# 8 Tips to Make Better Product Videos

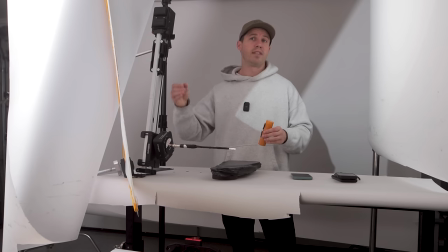[8:16]
Obviously, this is a little bit more complicated. When I first started, I literally just use a drill. And if I was gonna do this by hand, I literally just have a drill and just lower it down like this. If I wanna do by hand, it's gonna take a little bit more practice, practice but this is a lot more accurate and then boom and post you can do something like this
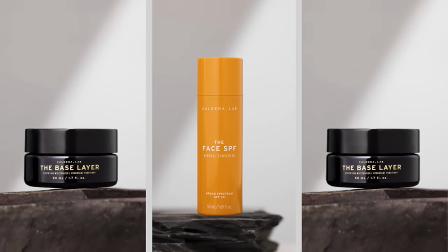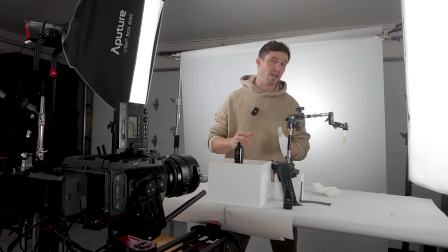[8:38]
we are on to our next shot and this is a dropper tracking shot and what i mean by tracking is tracking is just where the camera is following the object in the same motion that the object is moving on camera so for example we are going to be following a droplet coming out
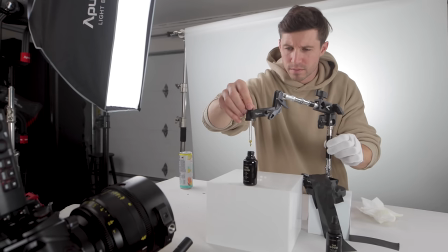[8:55]
of this right here, right on into the bottle right here. We have the bottle on a white acrylic box and it's a hero shot.
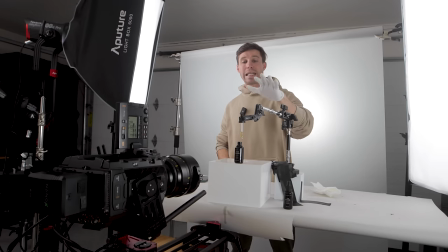[9:03]
So we're below the bottle pointing up. And then we built this because we need to have the dropper steady and it needs to be in the same place each time.
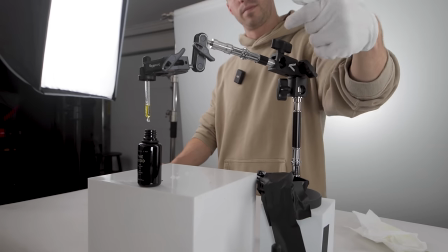[9:11]
I'm just using a bunch of grip parts that I have. Like these are all for C-Stands. I don't know where I got this.
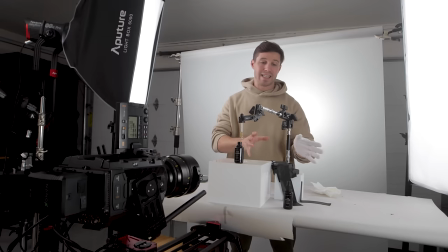[9:17]
It's some kind of focus rod. This is a small rig clamp. Just anything I can to make sure that I have this all set up. I'm shooting on the URSA Pro G2 at 300 frames. It's an old camera, but it still does the trick. And all we're doing is using the Xebo with a motorized thing where I set two points.
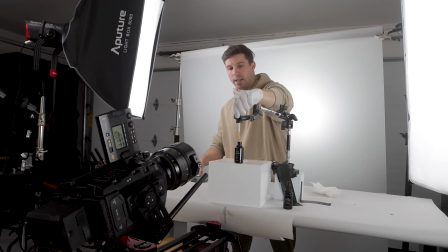[9:33]
So it's tilting up like this. I go for the drop at 300 frames and tilt down as it's dropping in.
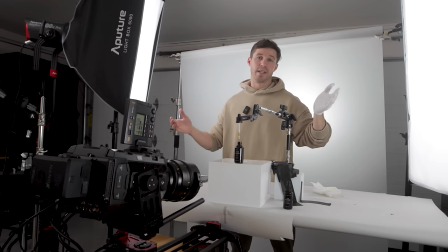[9:40]
And it turns out something like this.
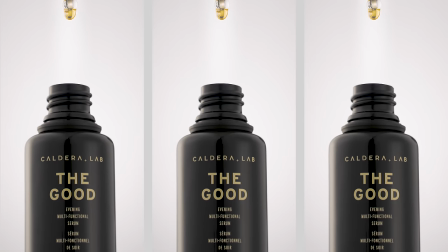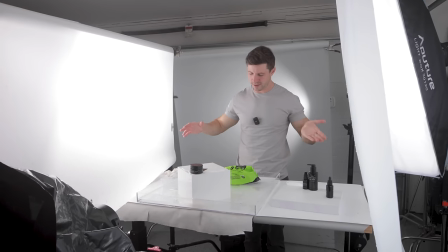[9:50]
We have moved on to our water world shots. And what I mean by that is I'm just making up things. So no, what we're doing is we're doing a bunch of different kind of water techniques and you have to get really creative with this because throwing water,
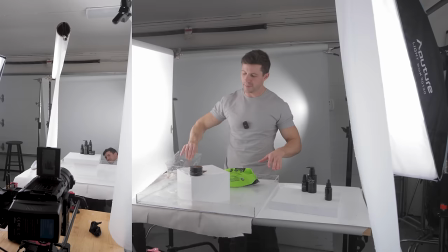[10:03]
splashing water, pouring water, using different types of things will give different effects to the camera.
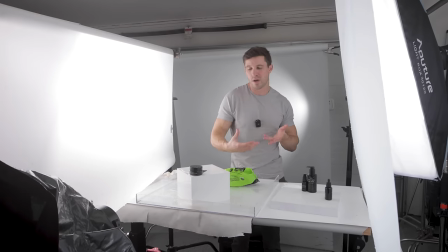[10:09]
So you have to play around with it, see what works, see what plays well on camera with the product that you're using. Right now we have the base layer and we're just putting on a block of acrylic like we did before, but now we twisted it to the side, have it a bit higher.
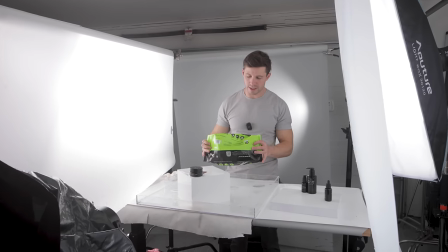[10:21]
So it's giving this like very grand-esque look. I punched a bunch of holes into this plastic right here to create a rain effect like this right over the product.
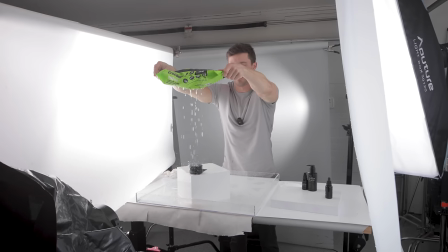[10:29]
And I hold it. I did in slow motion. When the splashing, splash, splash, splash, looks pretty damn cool.
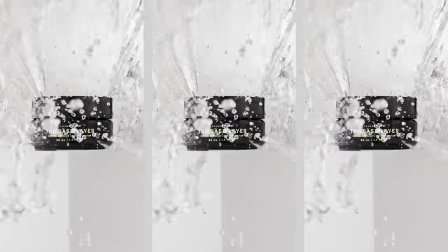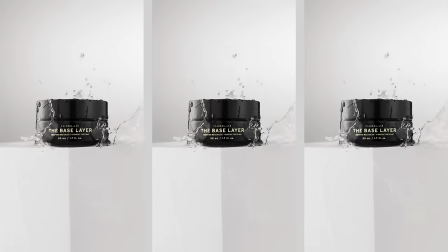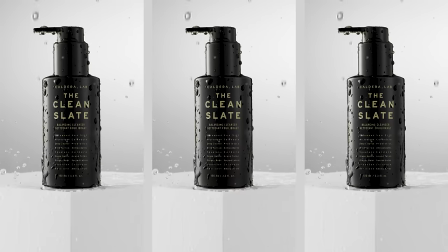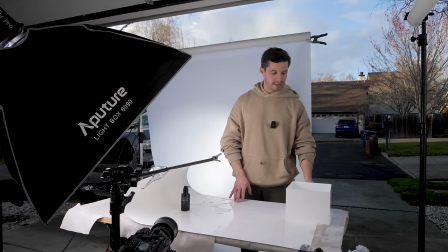[10:54]
The last shot, this is called the wave. And what it is, is that we're taking this thin piece of plastic that goes like this and you just bend it. You take some clamps and your C-stand and to make kind of like a half circle.
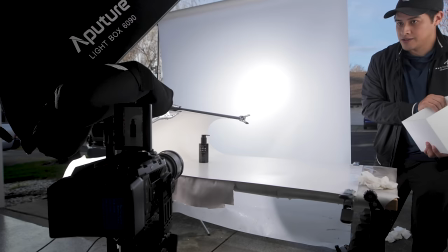[11:07]
Then you take anything that's gonna hold water, your water container and you're gonna throw the water come like this and create this really cool wave clean
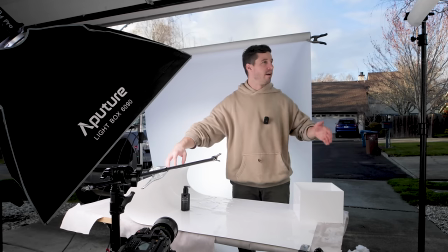[11:14]
feel product we have our key light shooting through right here and then we have our other light our fill light coming in right here with the fusion
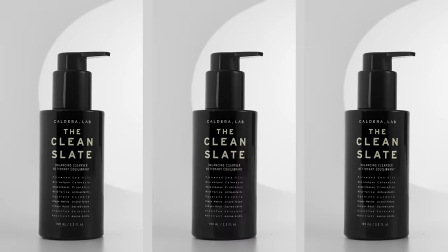[11:20]
and it's simple and it looks like this that
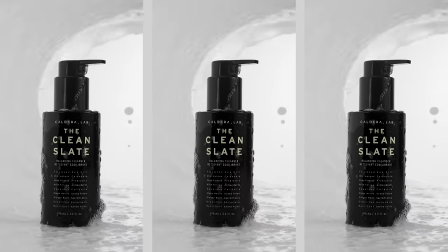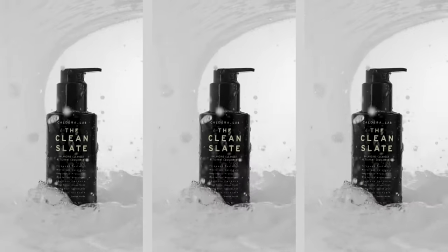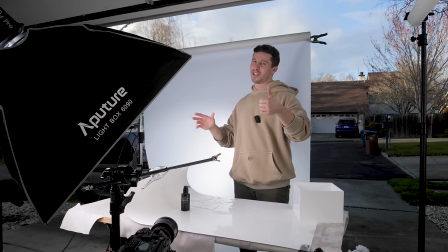[11:35]
is it for how to create a beauty commercial i hope that you guys enjoyed this and until next time